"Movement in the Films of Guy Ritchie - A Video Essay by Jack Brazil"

For almost 25 years, Guy Ritchie has been directing stylish features, best known for his British gangster films, such as Lock, Stock and Tea Smoking Barrels,
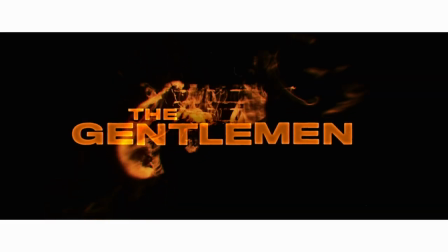[0:34]
Snatch, Rock and Roller and The Gentleman, as well as the Sherlock Holmes film starring Robert Downey Jr.
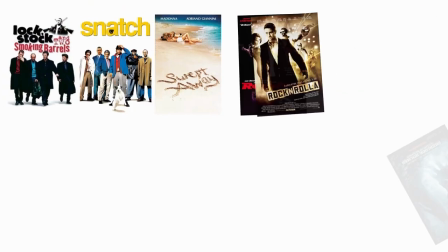[0:40]
Ritchie is often criticised for his gonzo entertainment filmmaking, his inconsistent performances at the box office and mixed critical reception across his career has given him a bad rep.
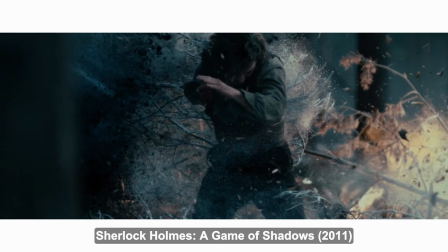[0:48]
However, I believe he is one of the most successfully stylish filmmakers who's in the space of popular cinema.
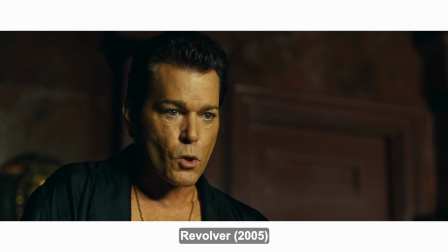[0:54]
I also believe he is very much underappreciated as a director and has a unique style worth studying.
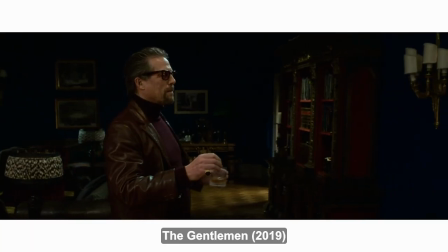[0:59] Now, roll camera.
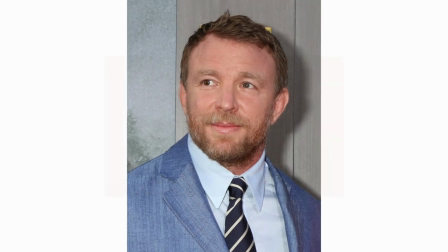[1:06]
Before the big screen, Ritchie worked as a struggling music video director.
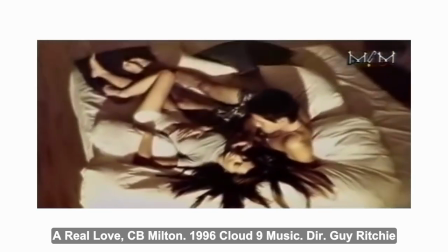[1:09]
He directed, shot and edited several music videos, including many dancehall hits for artists of the 90s.
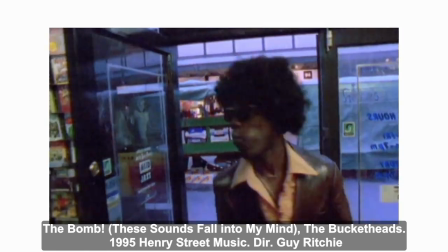[1:15]
Before the time Ritchie was shooting with big budgets, he shot on Super 8 and videotape. using experimentation to make up for his lack of budget and glossy visuals.
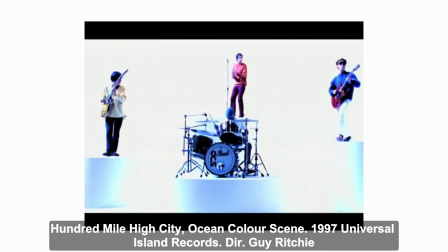[1:23]
Richie attributes much of his style and experimental camera and editing techniques to the limitations of creating video with little to no budget. The advantage of coming through the music video world is that you pick up all kinds of things that maybe
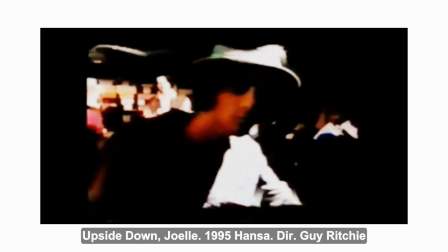[1:36]
conventionally you wouldn't pick up if you were just in feature films and your background just came from feature films,
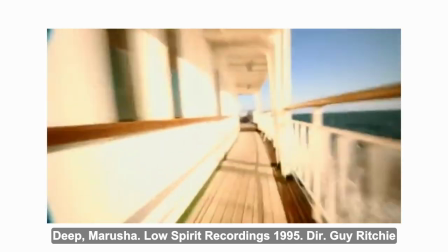[1:41]
because you push the boundaries more. You find out more about the camera, you find out more about the format.
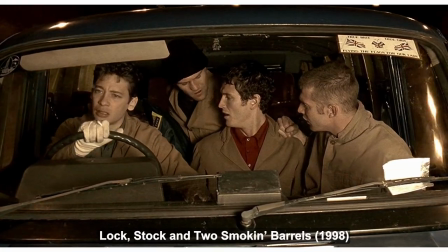[1:46]
Looking through Richie's music videography, we can see direct visual parallels to his feature films.
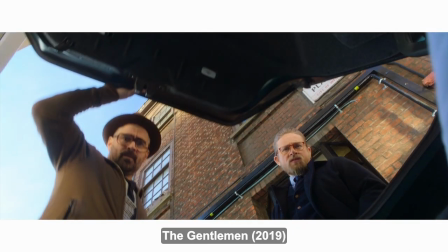[1:51]
Taking light inspiration from films of the crime genre, with a strong fixation on character and camera movement,
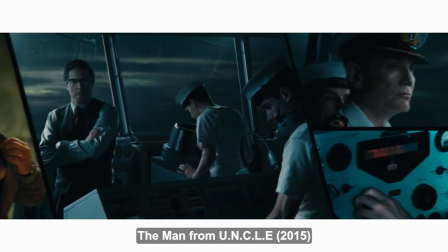[1:59]
and an experimental use of editing for stylish visual effect. Richie's on-screen movement can be broken down into a series of formal elements, the movement of characters,
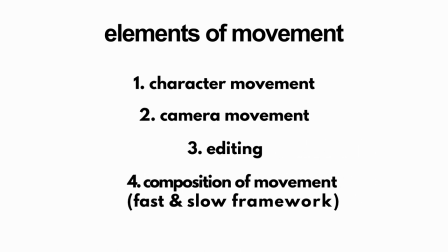[2:08]
the movement of the camera in cinematography, the use of editing, and the composition of overall movement within a scene.
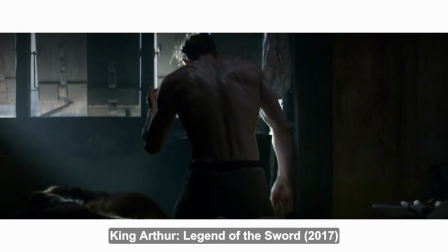[2:14]
Focusing on the movement of characters, Ritchie's male-dominated cast and the physicality of his action stars are a staple of his films,
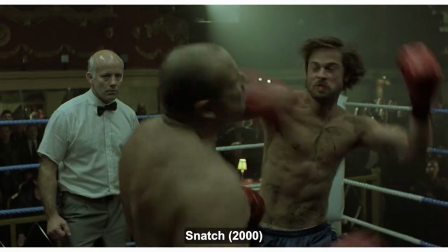[2:20]
often using athleticism, violence and the male body as a key part of his visual spectacle.
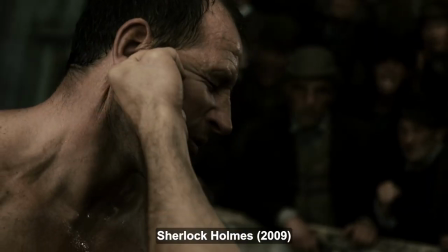[2:25]
Though Ritchie doesn't shy away from hyper-masculine representations in his films, he more often uses hyper-violent scenes of hand-to-hand combat as a vehicle for his action and stylish visual elements.
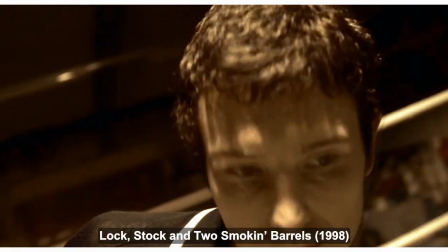[2:36]
Ritchie's character movement is amplified by his use of camera work, making use of bolt-on cameras and body-mounted SnorriCam rigs in his early career,
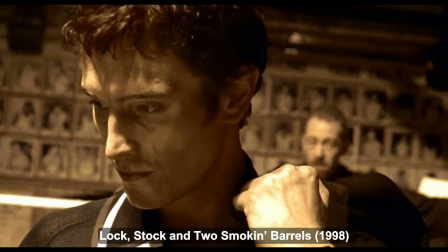[2:44]
used here in his first feature, Lockstop. The mounted cameras fix the spectator's view to Eddie, creating a uniquely disorienting spectator alignment.
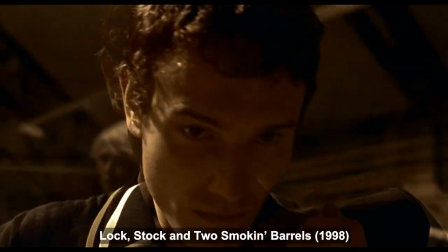[2:53]
The tight focal length combined with the use of crossfades and superimposition further exaggerates this effect.
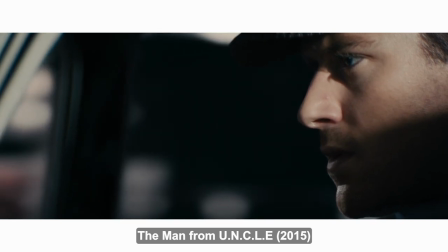[2:58]
In his later films, coinciding with the development of video editing technology,
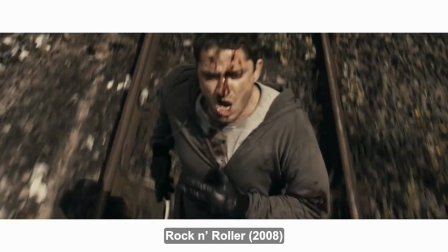[3:03]
Ritchie opted towards tracking the camera onto the subject by way of visual effects, using point tracking to stabilise the movement of the camera to the character,
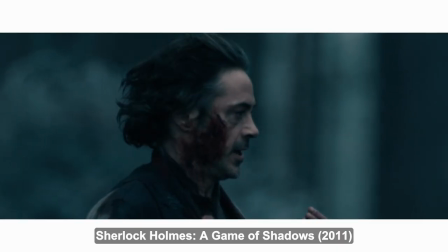[3:11]
creating a similar result. This effect has been used by Ritchie in many of his films, throughout the action genre,
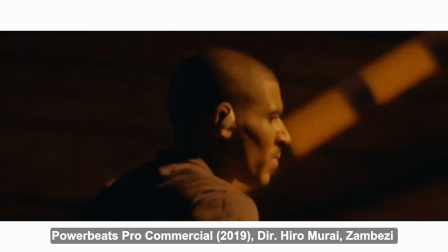[3:18]
and the commercial space, though he wasn't the first to do it.
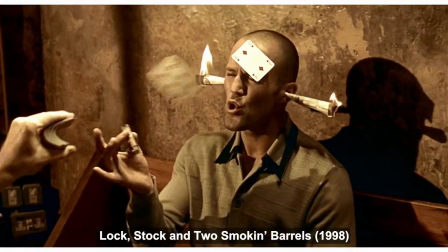[3:24]
Ritchie often uses a free-ranging camera, which allows him to compose movement, amplify action,
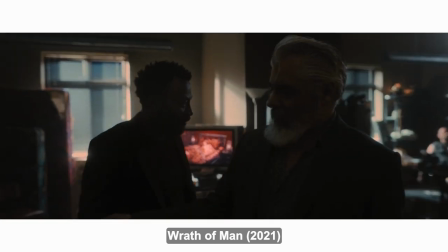[3:28]
and stitch several shot compositions together into a single, unbroken take, using a moving master to cover scenes through several shot compositions,
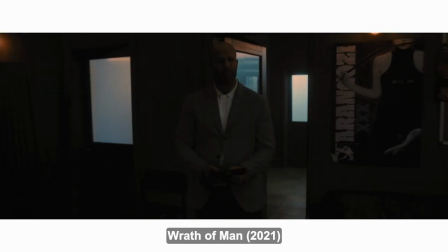[3:36]
to create fluidity of movement, something he would go on to do for his fight sequences.
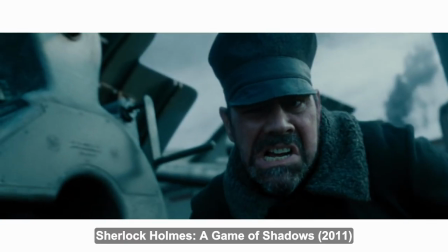[3:42]
Richie's choice of extreme focal lens often amplifies his on-screen movement,
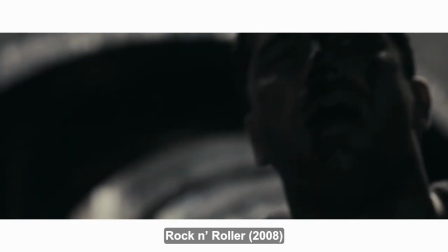[3:46]
as his wide-angle fisheye or long telephoto lenses add detail to minutiae or amplified movements, cutting between the two extremes with a disregard of continuity style.
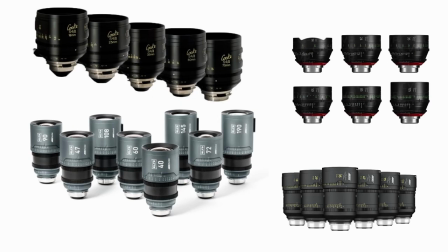[3:56]
While many modern directors shoot almost exclusively on prime lenses, Richie often selects zooms.
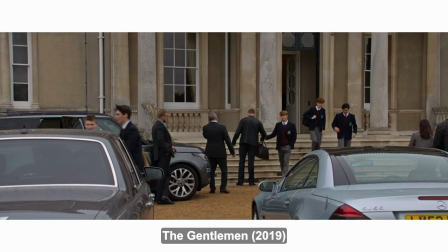[4:01]
This allows him to create an extra dimension of movement in camera through the use of crash zooms.
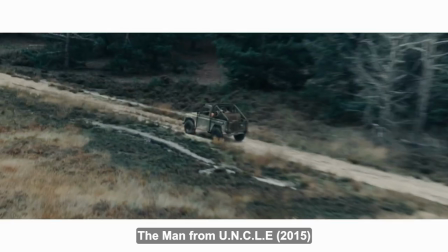[4:05]
He does this to focalise characters within the frame, to amplify performances, and exaggerate the movement of characters.
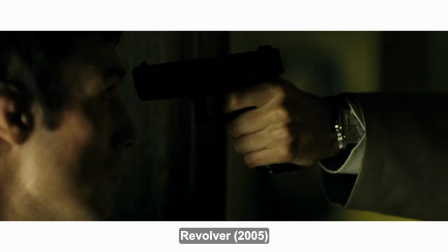[4:11]
Richie occasionally digitally reframes his shot to the sake of style, or to exaggerate movement, using digital pans and zooms to add movement to an image post exposure.
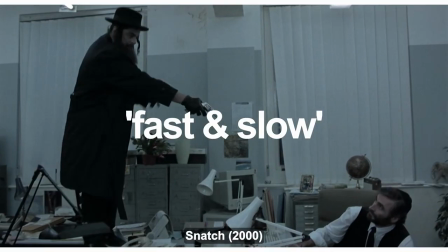[4:20]
Richie's stylish editing can be boiled down to the concept of fast and slow, with deliberate control over the pace and cadence of a scene.
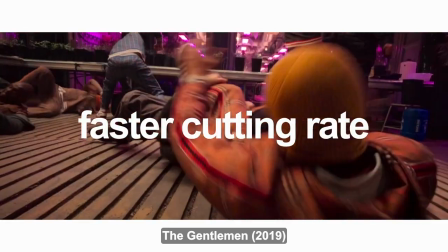[4:28]
Richie's most memorable and successful action sequences make use of a faster than average cutting rate with deliberate moments of stillness.
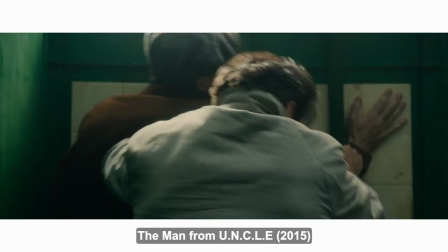[4:36]
This builds both an anticipation for the action and allows the spectator time for contemplation, creating more tension within the scene.
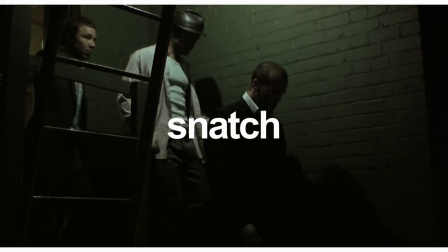[4:43]
Take the final fight scene of Snatch, which is second feature film, with an ASL of 3.6 seconds.
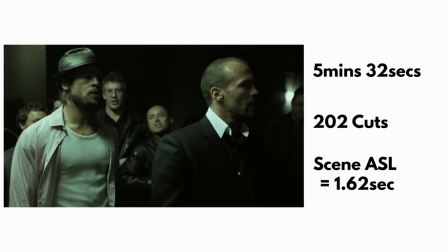[4:49]
The five and a half minute scene has 202 cuts, giving it an ASL of 1.62 seconds.
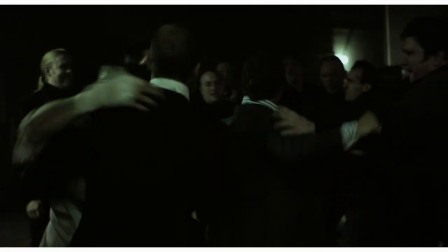[4:55]
The scene begins with a 36 second long take as Mickey, played by Brad Pitt, walks up to the ring.
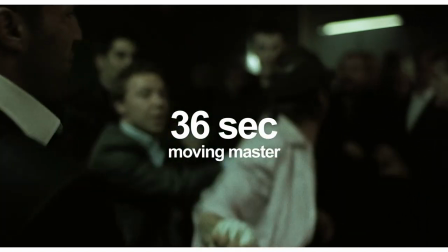[5:00]
Despite the use of a long take to open the sequence, the rest of the scene is cut very quickly.
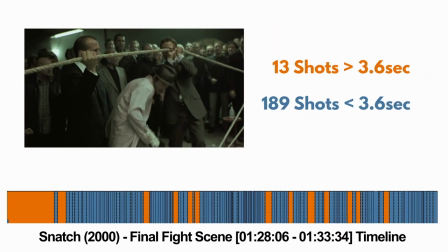[5:07]
Just 13 shots out of 202 in the scene, clocking in it's over the ASL of the rest of the film,
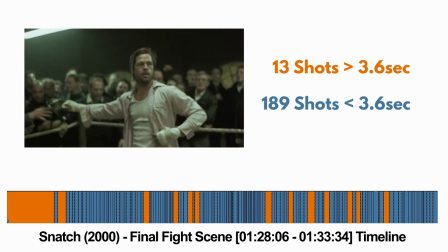[5:13]
with many cuts in the sequence lasting just 3 frames, or 1 eighth per second.
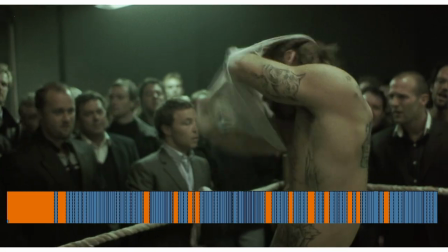[5:19]
Looking at the timeline of the scene, it is clear to see where Richie allows pauses in the action, letting the scene periodically breathe,
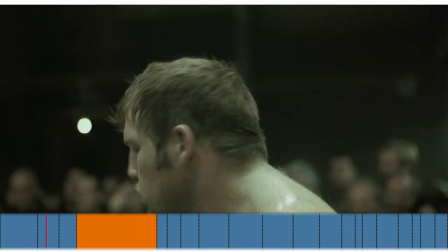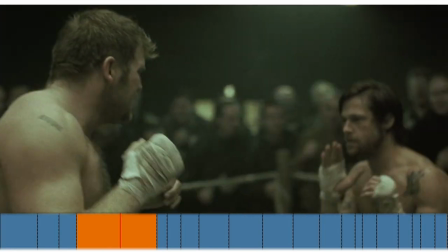[5:32]
before ramping the speed up again.
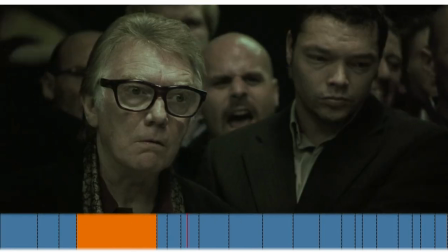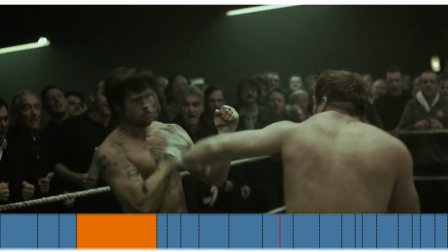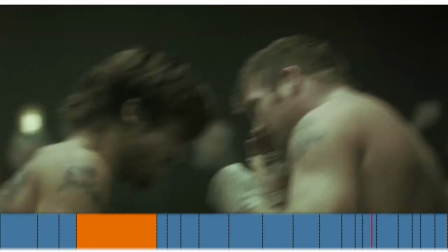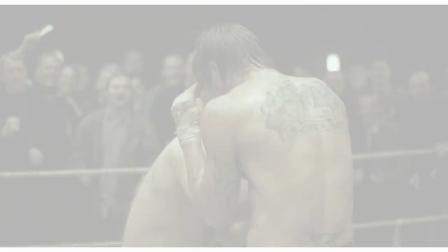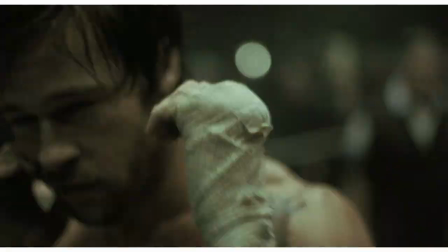[5:57]
Rich's use of slow motion, speed ramps, digital zooms and freeze frames, combined with a handheld camera,
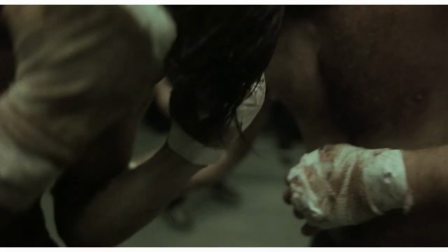[6:03]
distorted sound effects and a cutting rate of less than 12 frames on every shot, creates a 20 second symphony of violence,
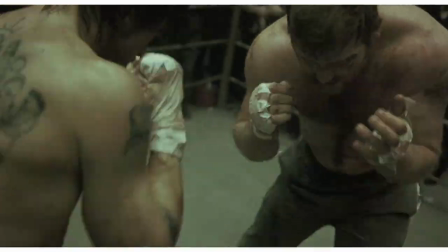[6:09]
to evoke the chaos of the fight.
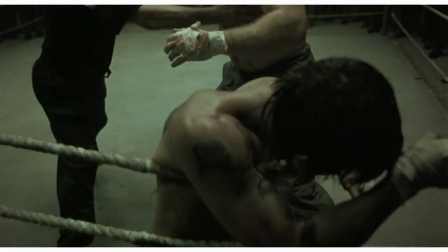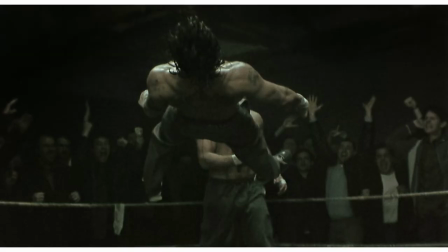[6:19]
Despite his moments of fast and intense action, it is Rich's use of stillness where he is most successful,
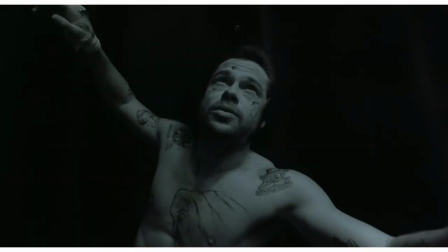[6:24]
moving between the fast and slow states of cutting, with a variance of the formal techniques to complement,
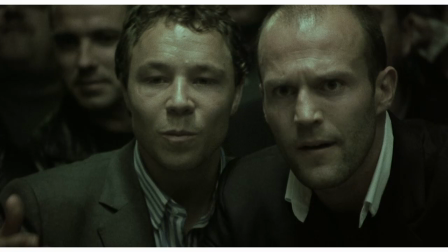[6:30]
before concluding the scene.
Now, we are fucked.
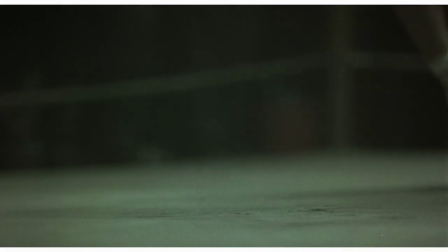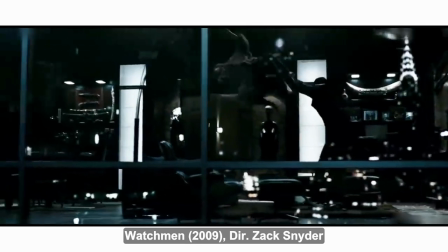[6:40]
While many directors slow the pace of a scene down for the sake of spectacle,
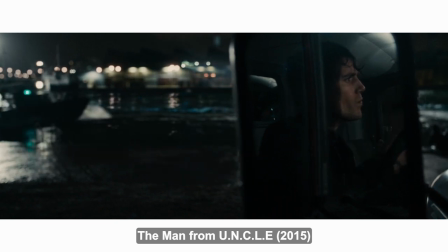[6:44]
Richie uses stillness with more nuance to craft his action, occasionally implying action by utilising off-screen space.
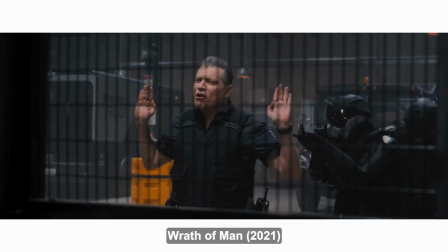[6:51]
More recently,
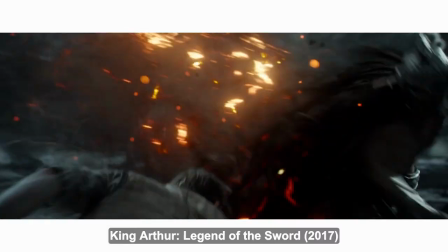[6:52]
Richie has used his fast and slow framework to create a more fluid style of action scene, having moments of speed and stillness exist within a smaller sequence.
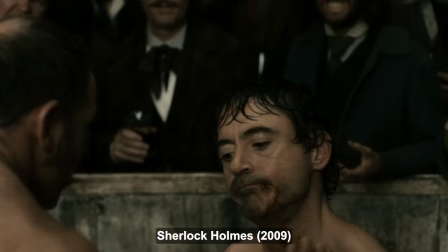[7:01]
The style of action in the Sherlock Holmes films uses the fast and slow framework, but in a more fluid manner,
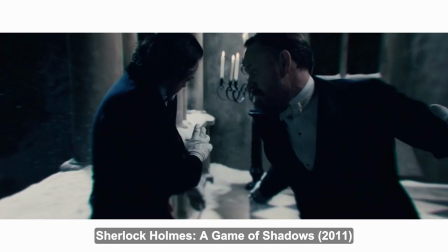[7:07]
using a stable camera, a wider lens and slow motion with speed ramps to show more of the action on screen,
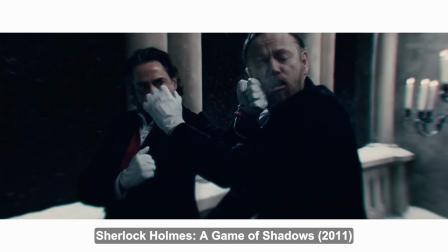[7:13]
the focus of the scene being the narration,
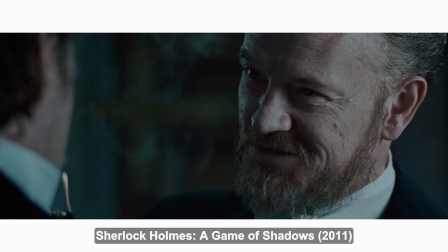[7:19]
with a lull before the action and a stillness afterwards.
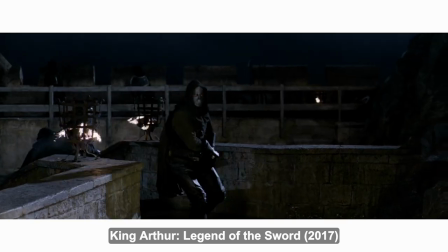[7:30]
The framework of fast and slow action was used again in this clip from King Arthur, Legend of the Sword,
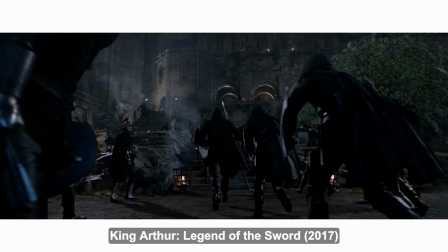[7:35]
making use of a three-range camera, combined with a heavy use of slow motion and speed ramps to drive the action,
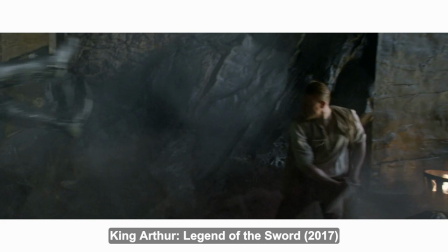[7:43]
blending CGI with live action plate photography to construct the sequence.
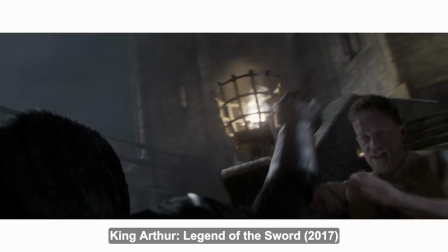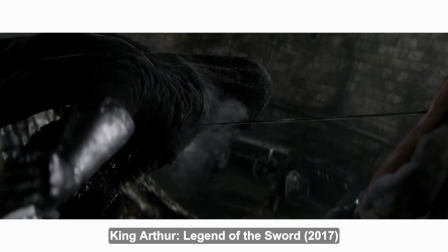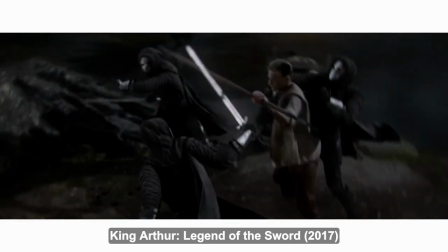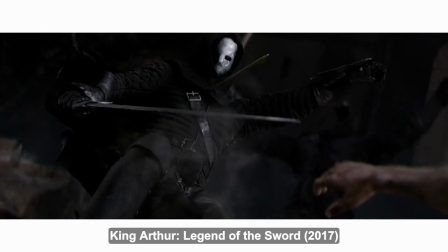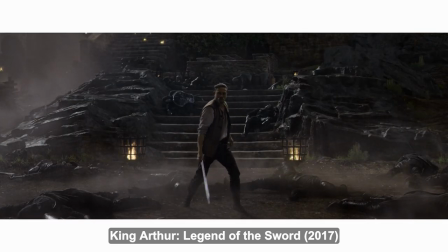[8:28]
While not as visceral as Snatch or Sherlock, it shows the diversity that this stylish framework Hats,
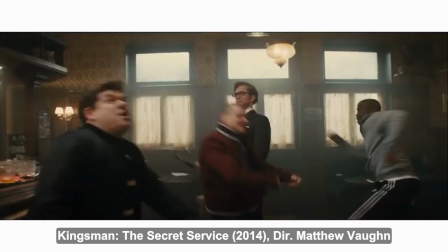[8:34]
arguably bastardising the style of action in the Kingsman films directed by Richie's former partner in crime and producer Matthew Vaughan,
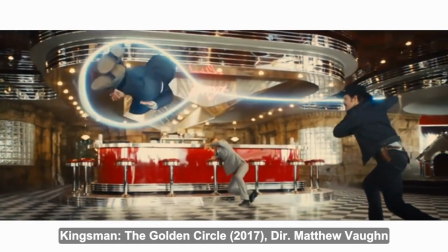[8:41]
who seems to lean into the limitations of the aesthetic for the sake of style.